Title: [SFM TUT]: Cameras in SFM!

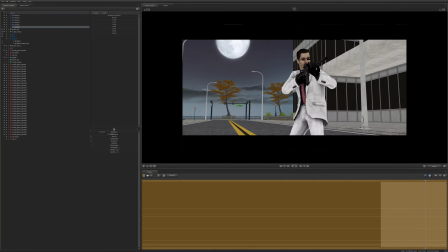1253s
Is there any way that we can include more of the environment? Maybe. One thing we could do is we could kind of get up closer to Freeman.
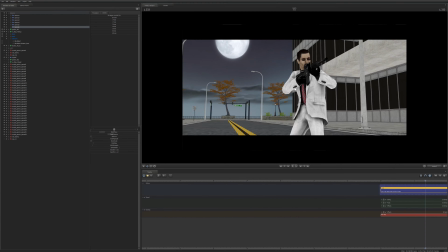1262s
This might be...
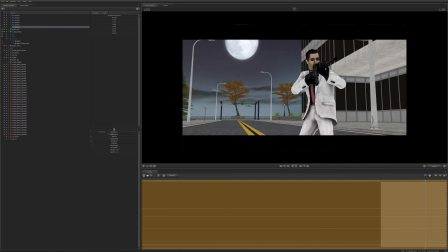1266s
So this could be an interesting shot. We get more of the environment, and we get a decent amount of Freeman.
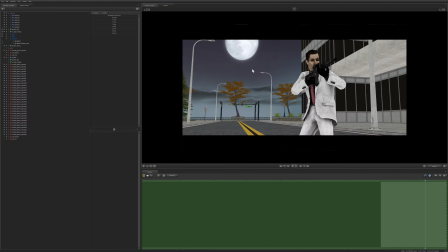1274s
He takes up a third, and then we've got he takes up just enough room, and then we've got the rest of the room to see the environment he's in. We see the street, we see the moon, we get a sense of time and day.
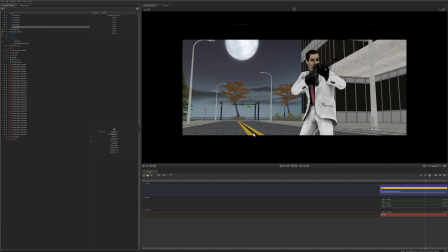1291s
But here's the thing. The energy feels a little bit misdirected. So let me try and explain that.
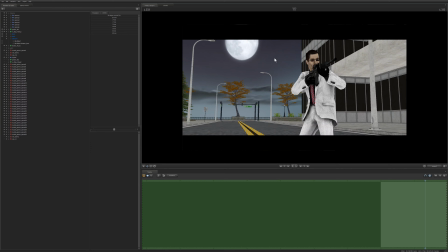1303s
We have a lot of, while we are showing the environment here, and that can be a good thing, it's pretty empty. There's not a whole lot else to it.
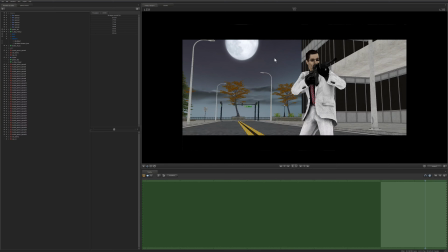1317s
So it would kind of be up to us to decide what we really want to show. And while this does show more of the environment, I feel that the energy is a little bit misdirected, because the center of attention is not the environment. The center of attention is Freeman firing his rifle, and that's
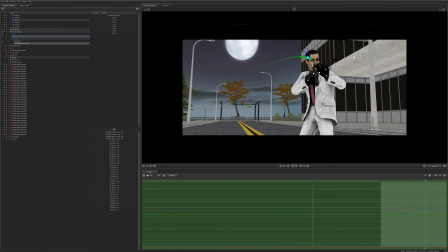1340s
at a different angle. He's firing off screen, and we don't give him a whole lot.
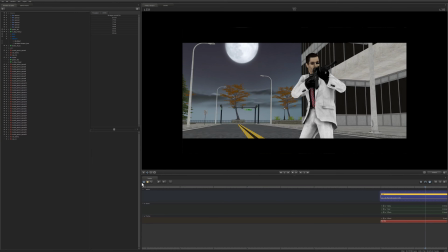1349s
We don't give him a whole lot of room to display his action, whereas we do give a ton of room and attention to the background and to the environment.
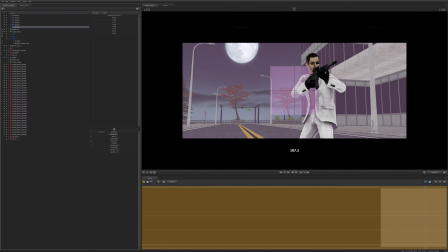1357s
So there is a way we could fix that.
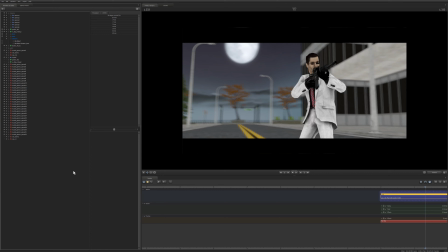1359s
We could set the focal distance on Freeman, and we could increase the aperture to kind of blur out the background.
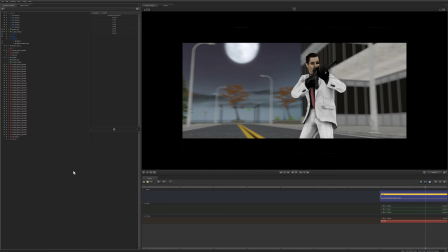1372s
And that right there feels okay, but again, it feels a little misdirected. The energy just kind of feels a little misdirected. So, yeah.
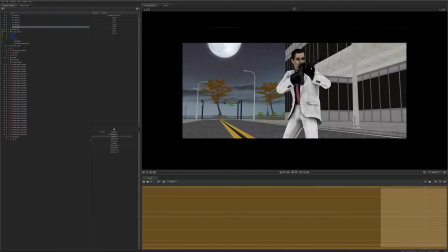1389s
And again, that's not a bad shot. It just feels a little misdirected.
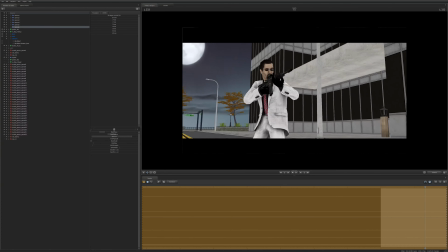1394s
So, I would probably want something like this.
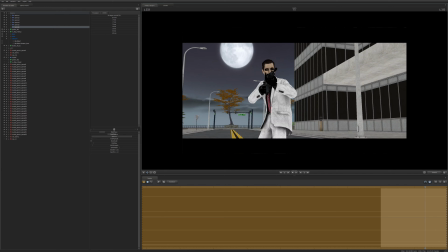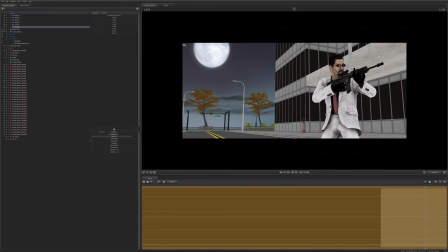1406s
I would probably want to keep Freeman in the left hand, because he's looking right.
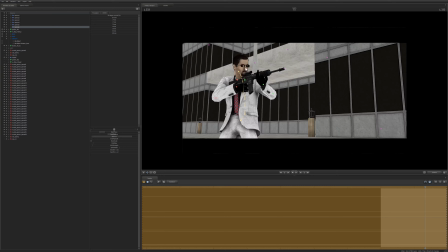1412s
I don't want to keep him right and have him looking right. I want to have him left and looking left, because then we can see he's focusing more on this end, and that tells us,
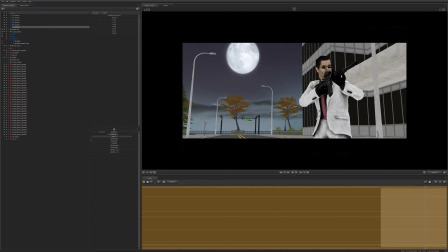1422s
the viewer, that there is more going on this end. So if we were to suddenly switch angles, then it would make sense. Whereas here, if we were to show Freeman looking off to the right, and then we were to switch right,
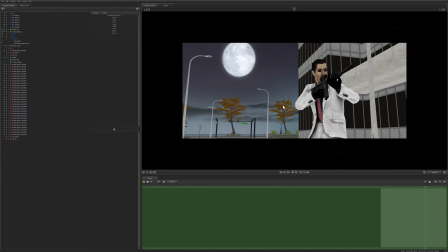1435s
it would be a little jarring, because our eyes are a little bit more drawn to the big empty area, because it's like, well, there's a lot more going on over here. So, I don't know.
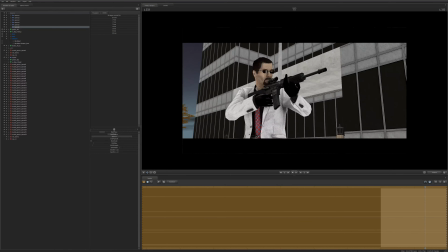1448s
You could do that. I'm not really happy with that camera choice, so we're gonna move away from that.
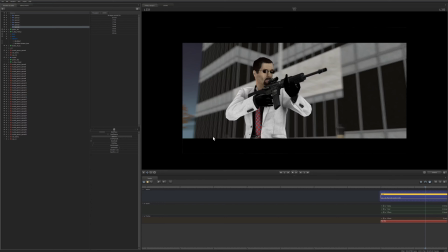1458s
And we're gonna get something like that. Immediately, something like that. That's all right. I'm not too concerned about the environment.
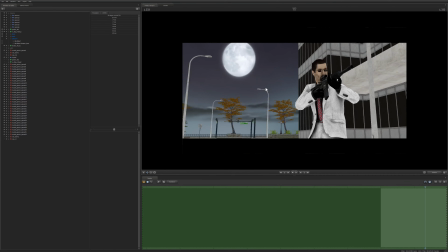1464s
I'm more concerned about Freeman. And I think, yeah, that's another reason why I don't really like that shot, is because it shows way too much of something that we're really not concerned of. It's really, and we have to try really hard to bring the attention back. I mean, we had to set the aperture to something kind of ridiculous. I mean, it's a little too ridiculous. We could bring it down.
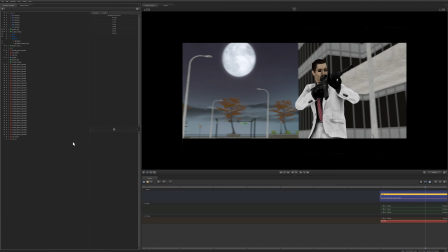1483s
But we're
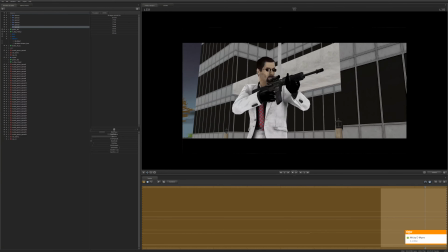1488s
giving a whole lot of space to something that really doesn't need that much space. Freeman, I feel, needs a lot more space, because he's the center of attention. He's Gordon Freeman, man. You give him the attention.
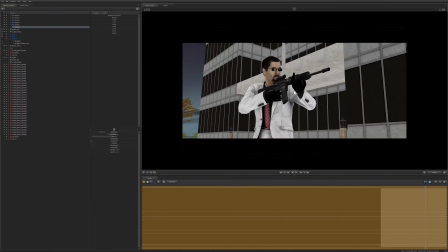1502s
You don't give the moon and stuff the attention. You can, and that helps set the environment and the feel and the mood, but we're giving far too much attention to it. So let's give it back to Freeman. This shot right here is pretty good, and it keeps the environment intact.
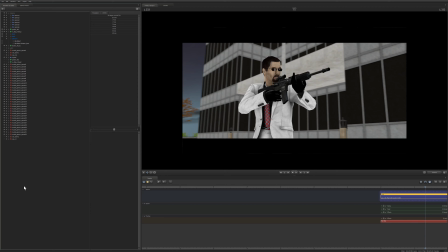1519s
And again, we can manipulate that with the lighting. We'll get into that later. So for a single steady for a single shot, this is pretty good.
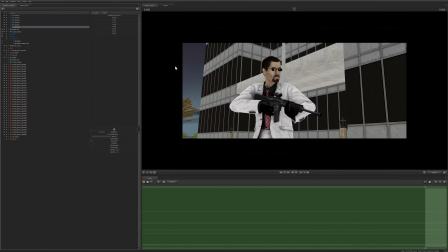1531s
This communicates well what needs to be communicated. And I think we could even...
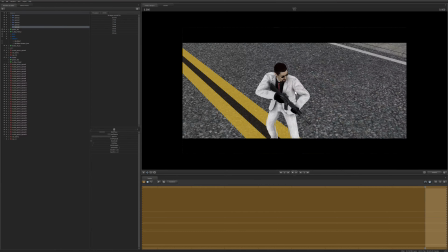1540s
There's a couple other things we could do. One is we could get kind of like an overhead shot, except we couldn't because that looks stupid as all get out. It actually makes Freeman look pretty small. Again, that was a problem we had in the beginning, was that Freeman looked too small.
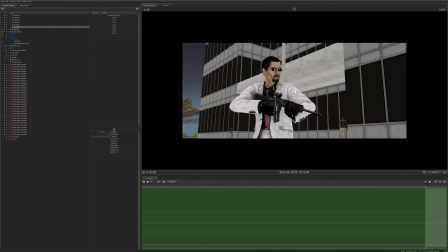1556s
Freeman wasn't as demanding, he wasn't as intimidating, he wasn't as powerful. And this up angle doesn't really give us that. So if we were to go back to our original angle, we can kind of see that we're looking up at Freeman just a little bit, just enough to kind of sell it.
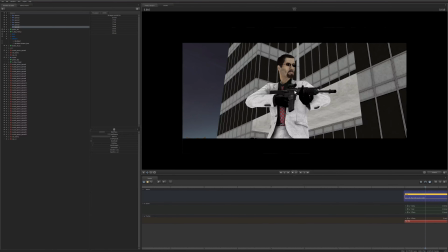1572s
I think we're gonna go down just a little bit more to where we're really looking up at him. There we go. That's nice. That's big. That's powerful.
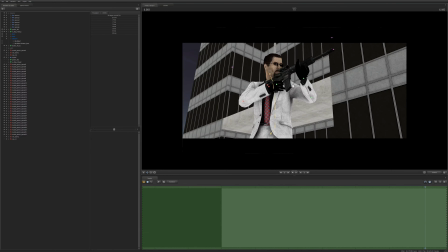1585s
I like that. Now, another concern, and quite one that's really easy to fix, we'll just kind of pitch a little bit this way.
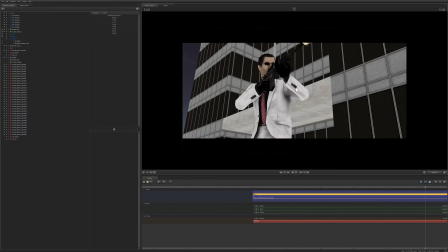1592s
I was worried that the scope might kind of block his face, because it is important to kind of see that he's
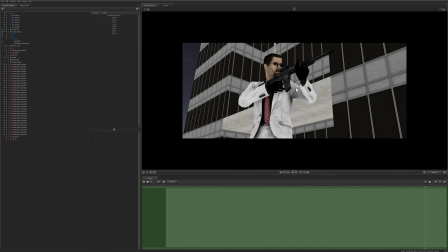1598s
gritting his teeth, he's angry, or he's mad, or it's important for us,
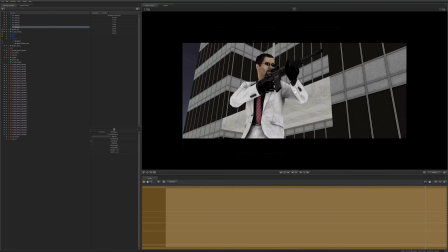1604s
especially when displaying the power, is to a lot of that power can also come from the face. So it's important that we don't hide or obstruct the face with the weapon, which we do a little bit, but it could be worse.
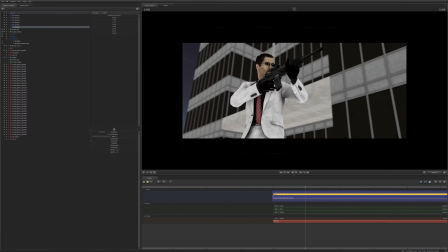1620s
It could be like this, and that's really not good because we can't see Freeman's face, and we want to see his face.
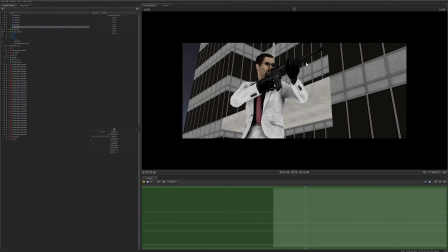1631s
So something like this is pretty good. I'm actually just going to go ahead and rotate the camera because that seems to fit a little bit more. Because right here we have these diagonal. Because right here nothing is really straight.
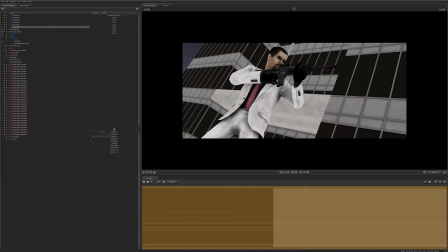1642s
Everything's kind of at an angle, and that looks pretty cool.
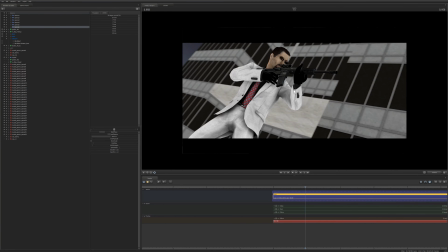1645s
But I think, if we were to turn the camera, that gives it a little. That kind of sets everything straight.
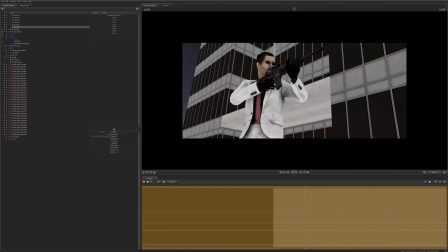1654s
The camera now meets the camera is now at the same angles as all the other diagonals, so everything's a little bit more uniform, and it also looks pretty cool.
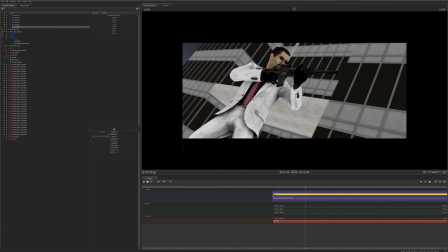1663s
We could also probably even counteract. No, we can't counteract it because then the barrel gets.
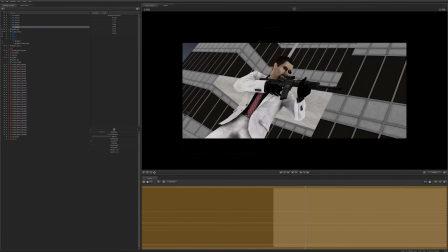1668s
I don't know.
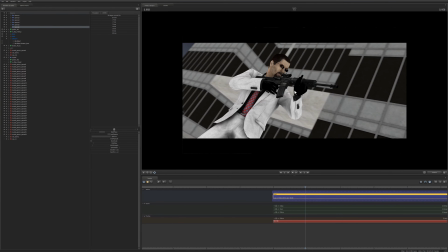1669s
We could, but I think we're going to keep it like that, and maybe move the camera up a little bit, like that.
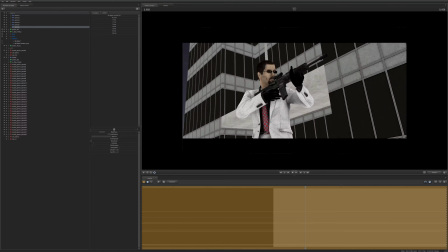1677s
So that's a pretty good. That's pretty good. That's pretty cool looking. And it could go either way. We could revert it back to a straight angle.
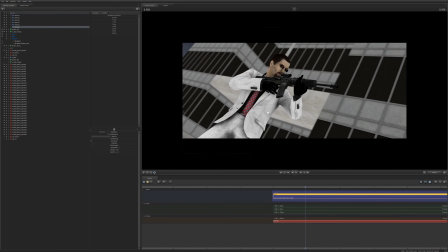1687s
We could rotate it. I don't know. I'll leave that as optional, but I think we're going to leave it like that. So that's pretty good.
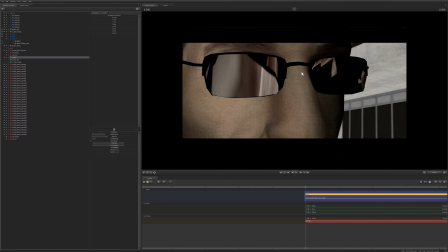1694s
I like the camera angle. But I did have time to mess with this beforehand, and I did have an original camera set up.
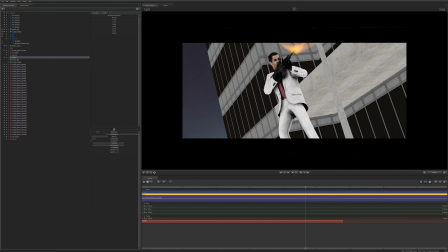1700s
So we'll go ahead and take a look at that right quick. And this, I decided to go from a static camera to a moving camera.
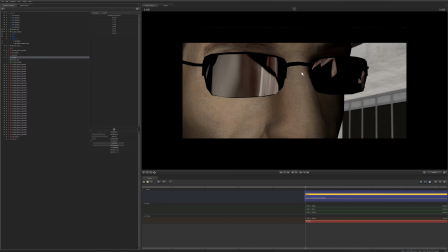1710s
And the decision behind this was to show pretty much as possible. So we get a little bit, you could even say we get a little bit of a story here. So we first show Freeman's face. It's disguised by his glasses, his dark sunglasses. We can't see his eyes, but as we move out, we can see his face. And then as we continue to move out, we can see his gun. And then that says to us, "Oh shoot. He's got a gun.
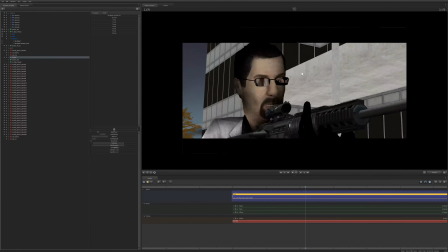1742s
Oh shoot, he's got a gun. He's mad. He's upset, and we can't see his eyes, and that adds to an intimidation factor.